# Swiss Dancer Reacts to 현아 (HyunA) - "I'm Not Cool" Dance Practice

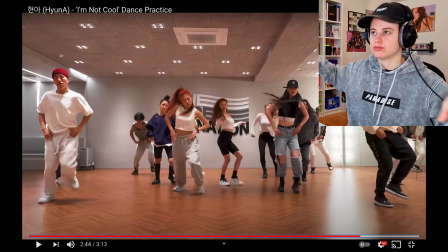1240s
Like the formation really opened up, really spreading the space, really biggering the stage in that case, giving room in between, and it really has those two circles going on, which really gives that depth into the chorus and that energy again, that bigness, really emphasizing the final of the song.
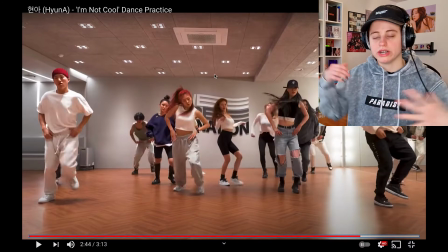1259s
So it's a really effective way of making the choreography even more energetic and even more bigger, if you know what I mean.
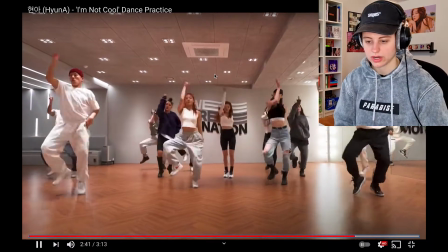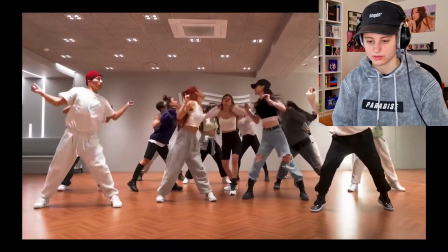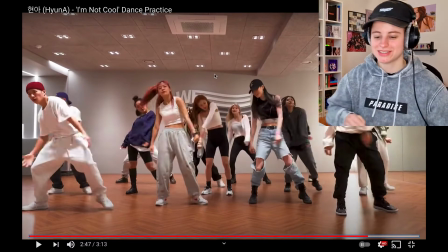1278s
Those two like hits from the dancers into the middle is so freaking cool.
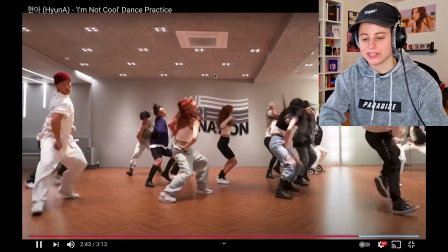1284s
Really clean. It's like a hit with like a front hit that they do, like upper body, pushing the elbows back, giving the bigness to it. And then the second one like gives them the bounce back to the next move.
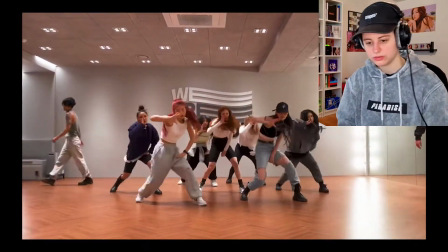Nice. Again, at the end, it reminds me again of her upbringing, of the more old school vibe. Like her posture was really collapsed, while the dancers were a little bit more upright. And that's like you see there, right? The little changes that happened in dancing over the years. Like her having still the old school groove in there, which is not wrong, while the dancers more having the new school vibe going on a little bit more upright, not as collapsed as old school, but both ways of doing it is freaking cool. Yeah, it was my first time reacting to HYUNA's dancing, so I hope you guys liked it. It was more for me also getting to know her the first time watching a dance practice, because like I said, it's my first time actually dissecting her dancing, so I hope you guys enjoyed it. Let me know down in the comments below what you guys thought of HYUNA's I'm Not Cool dance practice. I hope you guys have an amazing day, be safe, and don't forget to subscribe, like, and I'ma see you guys on the next one.
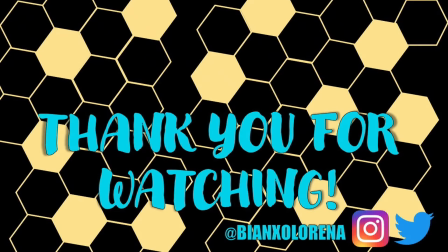1375s
Peace.
Drowning out our sorrows, holy water, lost at sea. Stacking all this baller, I might cop a suburb.